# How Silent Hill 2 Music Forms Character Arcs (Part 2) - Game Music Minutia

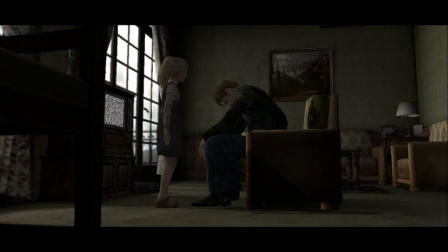Okay? Laura.
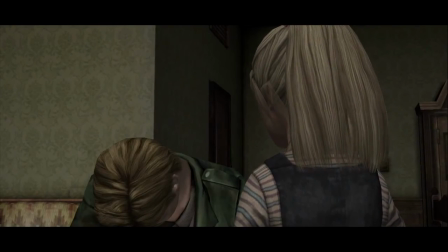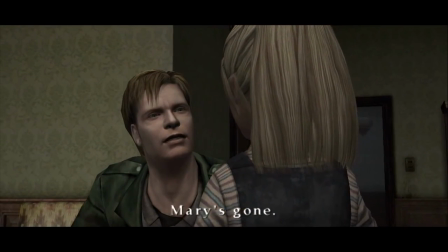Mary's gone. She's dead.
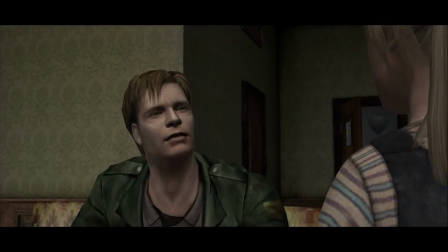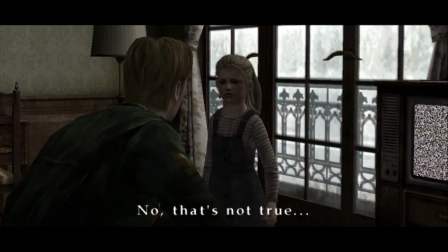Liar, that's a lie! No, that's not true. She died because she was sick?
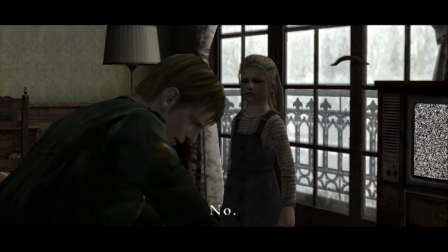This is where he confesses killing Mary, but Laura makes sure to ask, she died because she was sick?
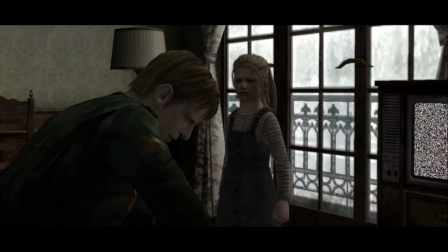James has to literally explain he killed her and why. Now, that song, True,
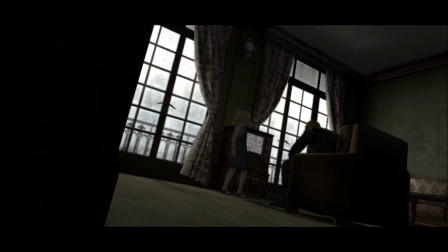has a very dark melody that conjures feelings of sadness, which is appropriate for the scene, but the title itself is what's important. Here James is addressing the true nature of his relationship with Mary, and Laura being the one to push him into the absolute truth is no coincidence.
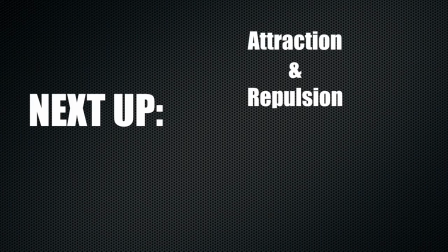We need to discuss further the attraction and repulsion, and how the developers put it into overdrive with Eddie.
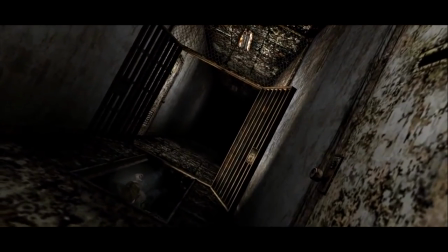When jumping down another epic hole in the ground, I mean there's a lot in this game, James comes across Eddie again, but this time, he's caught him in a compromising position.
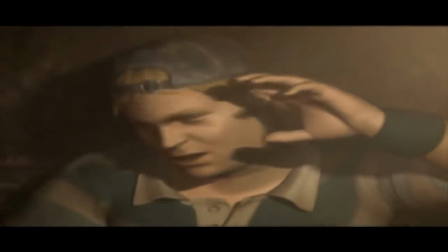Holding a gun in his hand, Eddie dribbles on about his reasons for killing, none of which truly warrant justification for the crime.
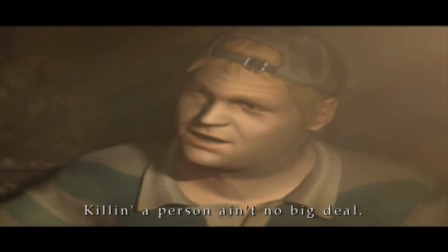Killing a person ain't no big deal. Just put the gun to their head, pow.
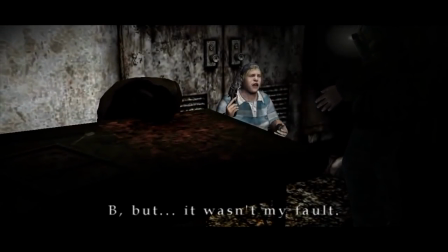You killed him? But it wasn't my fault. He made me do it.
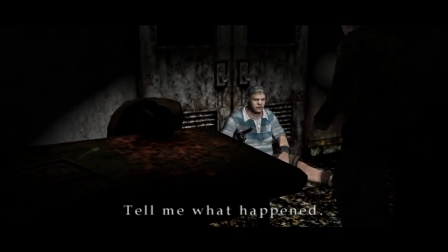Calm down, Eddie. Tell me what happened. That guy, he had it coming.
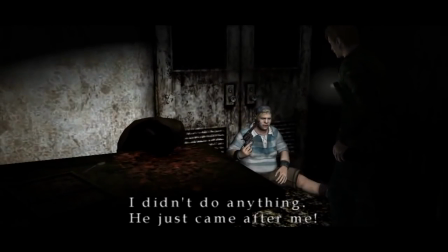I didn't do anything. He just came after me. Besides, he was making fun of me with his eyes, like that other one.
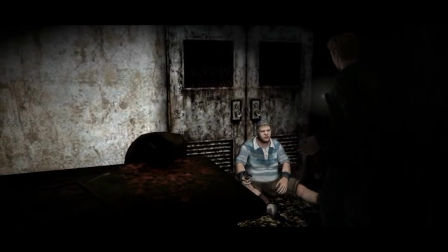Just for that, you killed him? What do you mean, just for that?
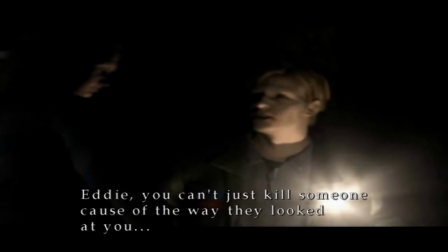Eddie, you can't just kill someone because of the way they looked at you.
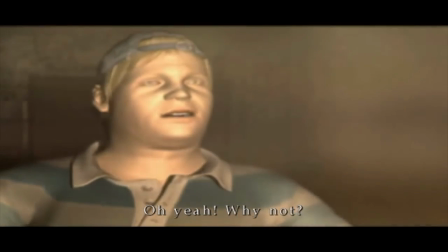Apart from the chilling scene of seeing him stare blankly while sitting next to a body with its head blown off,
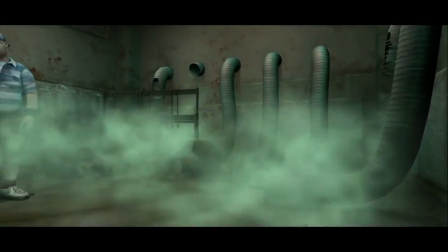the score is a very persistent metal sound, almost like someone dragging a barrel across the ground.
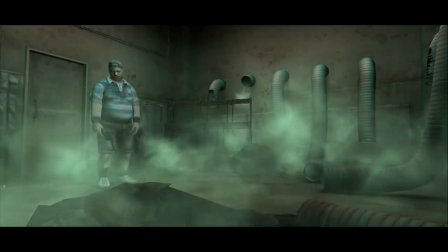This same style of music is played when James meets Eddie in the very end of the labyrinth section.
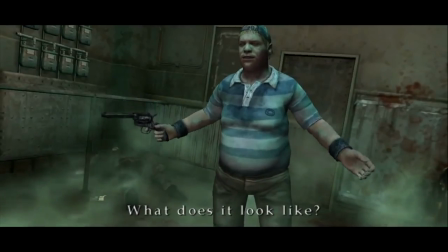However, there's an added effect that really stands out. Wind chimes.
You always busted my balls!
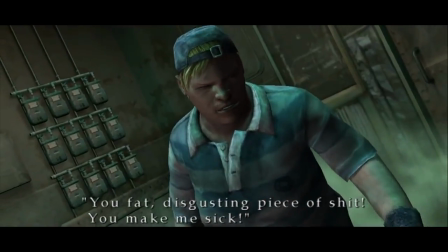You fat, disgusting piece of shit! You make me sick!
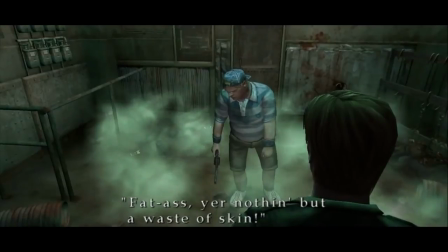Fat ass, you're nothing but a waste of skin! You're so ugly, even your mama don't love you!
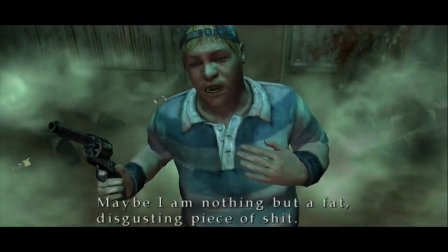Maybe he was right. Maybe I am nothing but a fat, disgusting piece of shit.
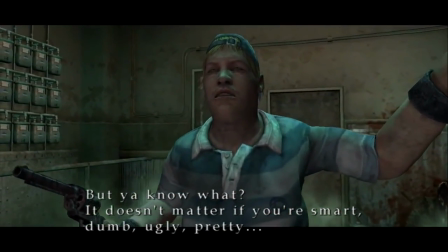But you know what? It doesn't matter if you're smart, dumb, ugly, pretty.
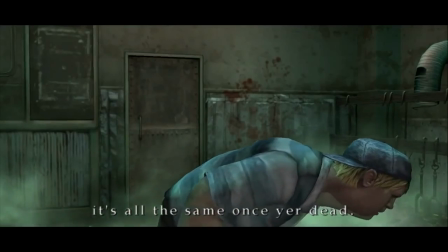It's all the same once you're dead. And the corpse can't laugh.
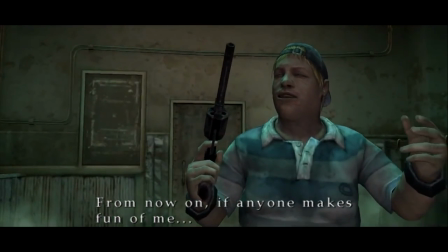From now on, if anyone makes fun of me, I'll kill him.
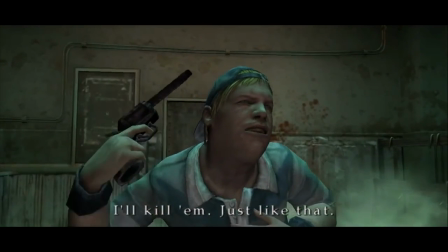Just like that.
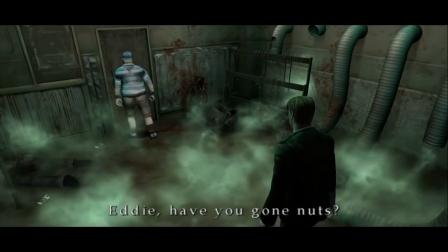Eddie!
This is a wonderful depiction of attraction and repulsion flipped on its freaking head.
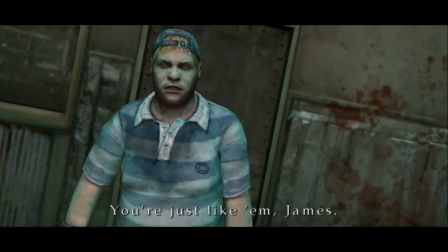The metal sounds have already warned us, of course, alongside Eddie's threat to murder us, but that delicate and sweet chime is so out of place, it's terrifying.
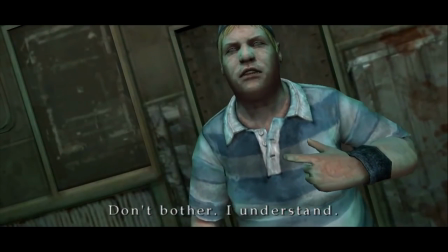Truly, it has always chilled me to the bone. If we break it down, we can see why.
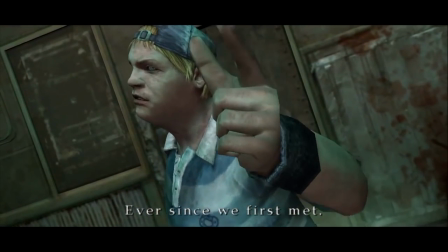See, we've noted danger is personified through music as metal sounds and off-kilter beats, our repulsion, if you will.
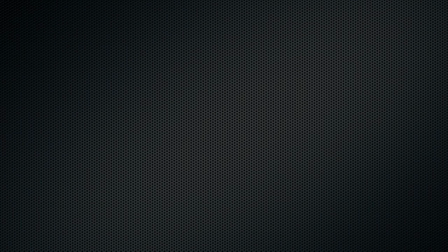Whereas safety is sweet melodies and silence, our attraction. So, how do we handle something like this? That low hum accenting Eddie's terrifying rant about the people he's murdered and wanted to kill?
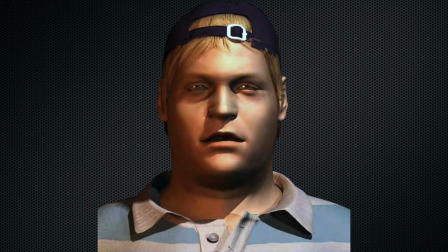Then, a sweet wind chime. Why? Well, let's apply our formula here.
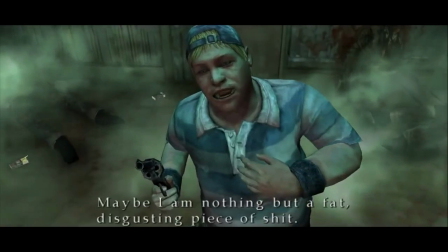If something safe is heard here, there's only one thing it can mean. Eddie believes his own madness.
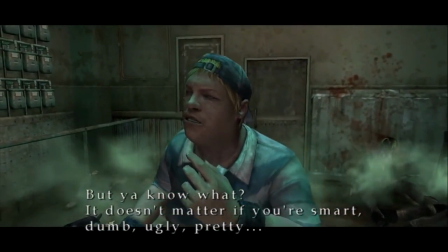Remember, this is Eddie's arc here, and these are the sounds and the music that will affect him.
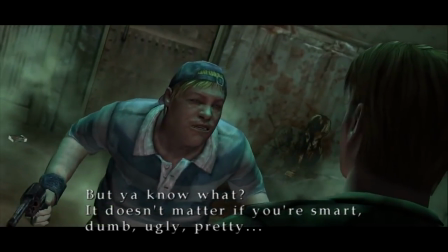It's important this plays right after Eddie's speech and right before James asks if Eddie is crazy.
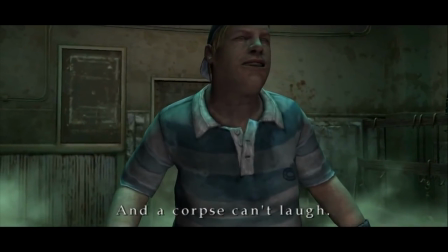It's a musical cue to say, this person is gone. We've just learned that through his actions and his sayings, but the music accompanies that.
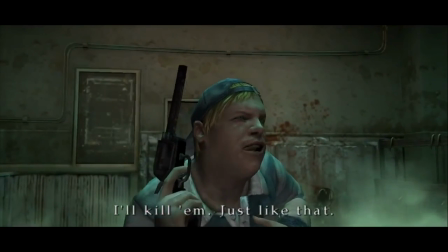That simple chime turns into something chilling, a sweet melodic sound that has been twisted and warped by someone evil.
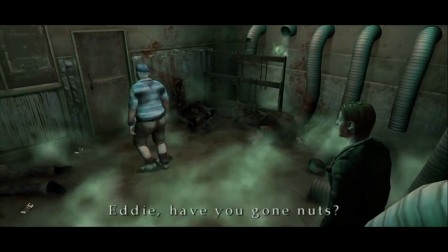Killing is fun for them. Killing is what makes them feel safe. Isn't that a blast, guys?
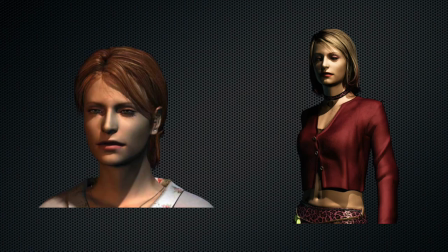Now, let's talk about our dual characters, Mary and Maria, and how their themes are the epitome of attraction and repulsion. As most players of the game know, Team Silent made sure to give Mary and Maria the same facial structure. That way James and the players would be confused whenever they talked.
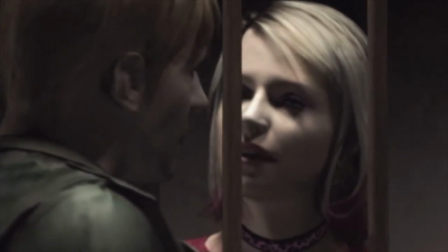While Maria isn't real, she does represent the sexual and nurturing side of Mary that James desires most.
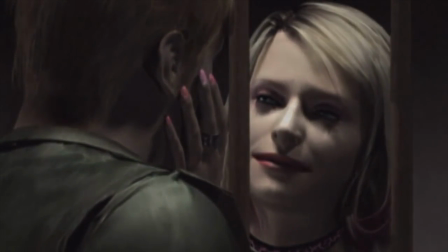Mary is the opposite, taking on a more wholesome and lasting presence. The music is a brilliant bridge between the two as well.
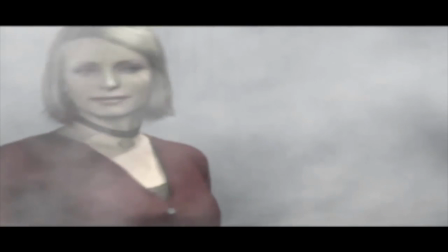Often when Maria is on screen, a new track is introduced. The one thing these songs have in common is they all contain a sort of slinky beat.
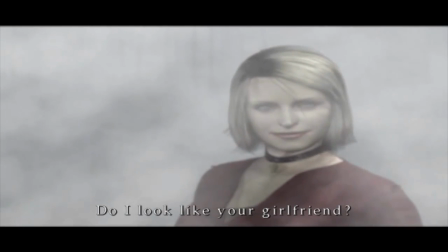There's seduction in them, that sort of classic temptation music. When we first meet Maria, Noel Moon plays,
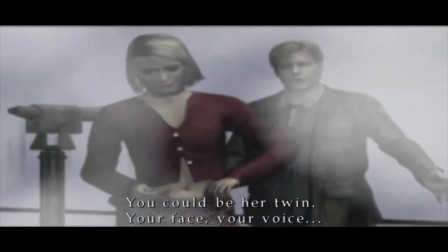and the most notable aspect about it is that seductive beat with the violins playing over it, which is romantic in many ways.
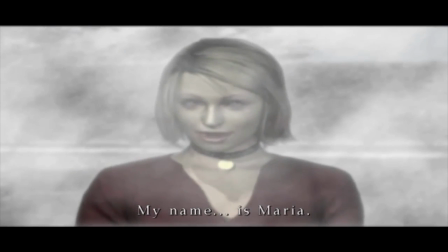Your voice, just your hair and clothes are different. My name is Maria. I don't look like a ghost, do I?
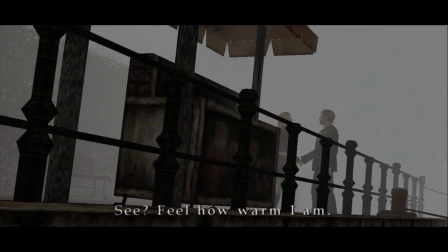See? You're really not Mary. Feel how warm I am?
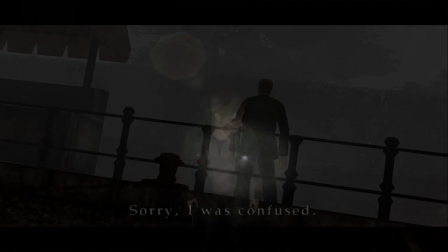I told you, I'm Maria. Then Sorry.
Later, Maria takes James to Heaven's Night, a bar that could also double as a strip club.
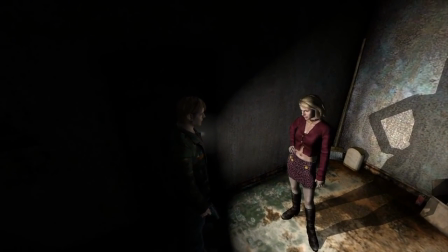The song Heaven's Night plays in the area, and this is what we'll call Maria's theme, as it contains the same seductive beat and melody we've experienced.
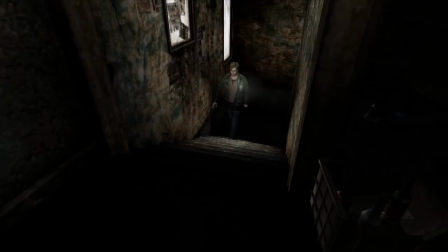It also contains a peculiar synth lead that almost sounds like a church organ.
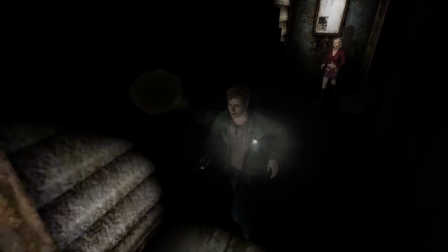Now, allow me to be a tad bit controversial.
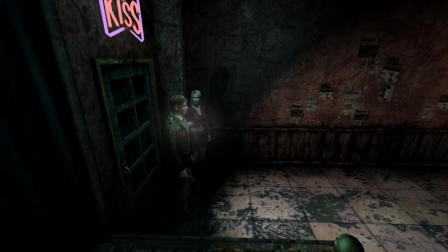I believe Mary's theme is the song Betrayal, the track we hear when James fights Mary at the end of the game.
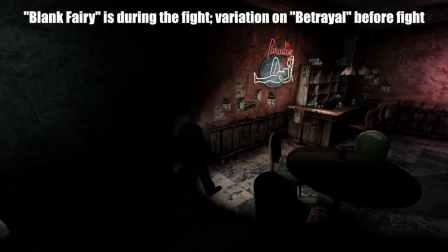The reason behind that? It acts as a mirror to Heaven's Night.
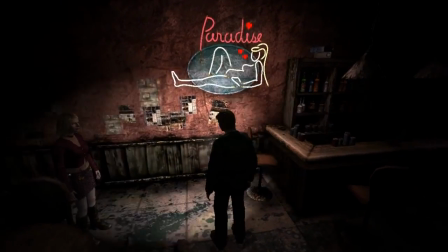Listening to both tracks, they have an eerie similarity that offers some tantalizing narrative material.
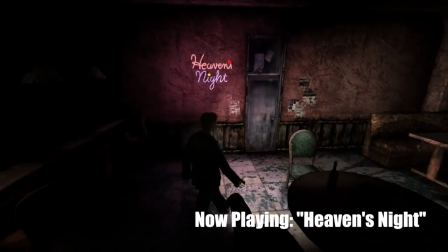That same slinky, seductive beat can be heard in Betrayal. It's just been replaced with the sound of metal.
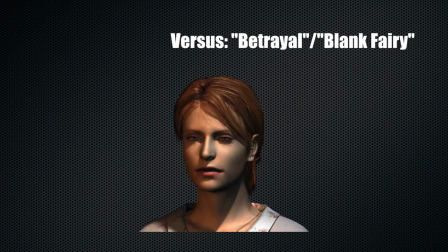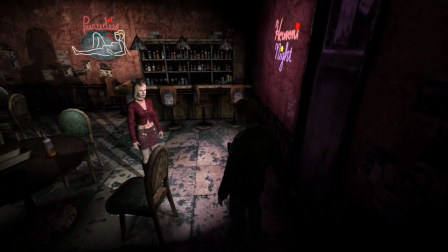If that isn't enough, the synth lead we mentioned in Heaven's Night has been replaced with a choir in Betrayal, bringing an almost biblical judgment to the track.
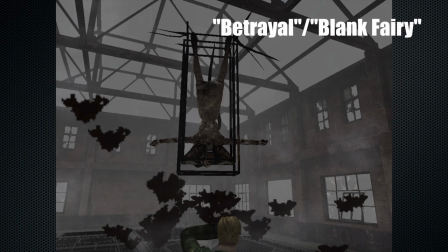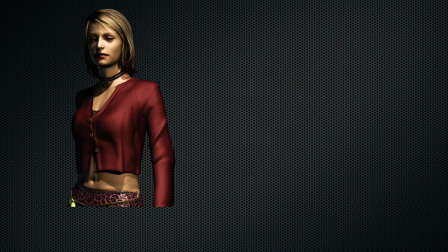Maria, the side that James is attracted to, has the more attractive theme song,
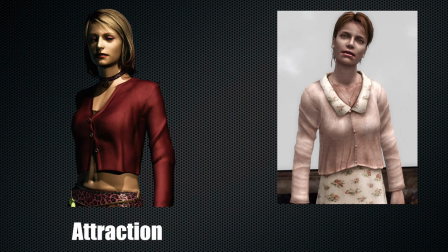while Mary's representation of James's guilt and sin and betrayal is filled with danger and righteous anger.
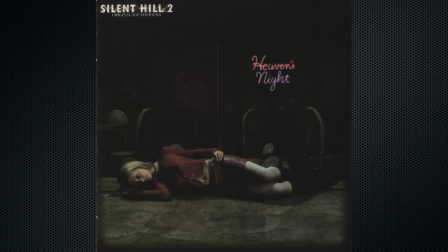Team Silent's attention to detail here is imperative to look into, but thankfully for us, there's so much more to talk about.
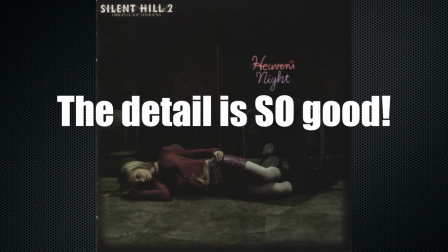Is anyone else having goosebumps like I am?
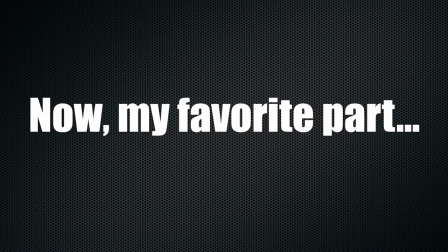Toward the end of the game, after James has realized his true crimes against Mary, he encounters Angela one last time.
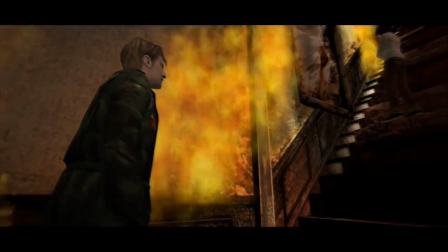The song Theme of Laura Reprise is playing, while fire billows around the two characters.
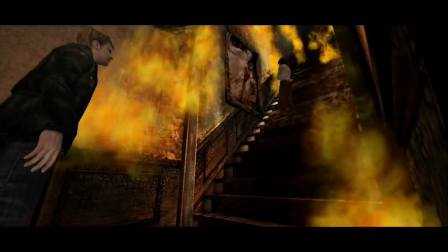Angela reveals her realization that she has searched long enough for her family, and it's time to end what she's endured.
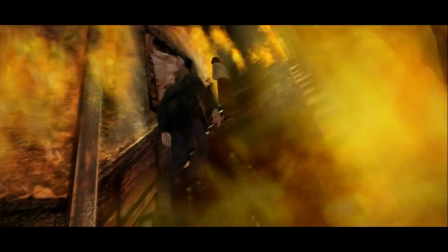This moment, the scene, in my opinion, is one of the most vital scenes in the entire game and truly encapsulates our discussion on music-driving character arcs.
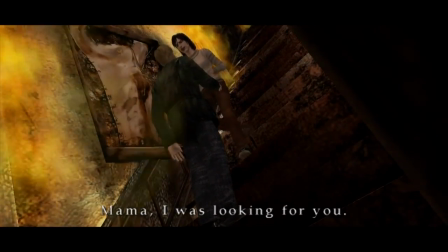Mama! Mama, I was looking for you! Now you're the only one left!
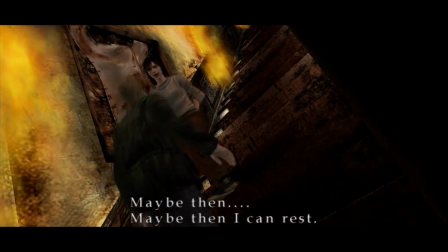Maybe then I can rest.
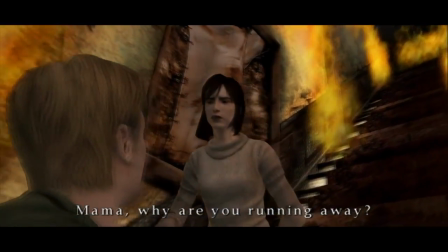Mama, why are you running away?
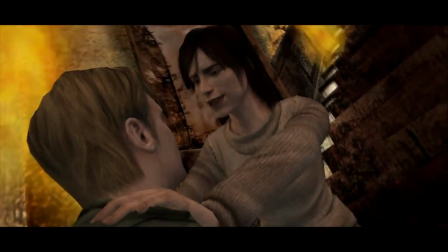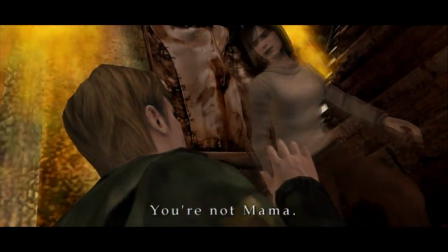You're not my mama.
Let's take a step back for a moment and please allow me to get emotional and psychological for a bit.
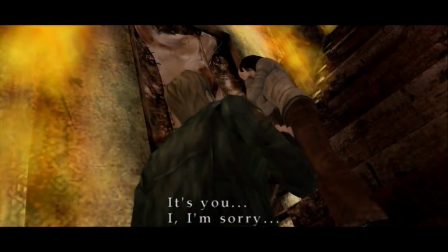We said Theme of Laura was the overall theme for the game's focus on reality.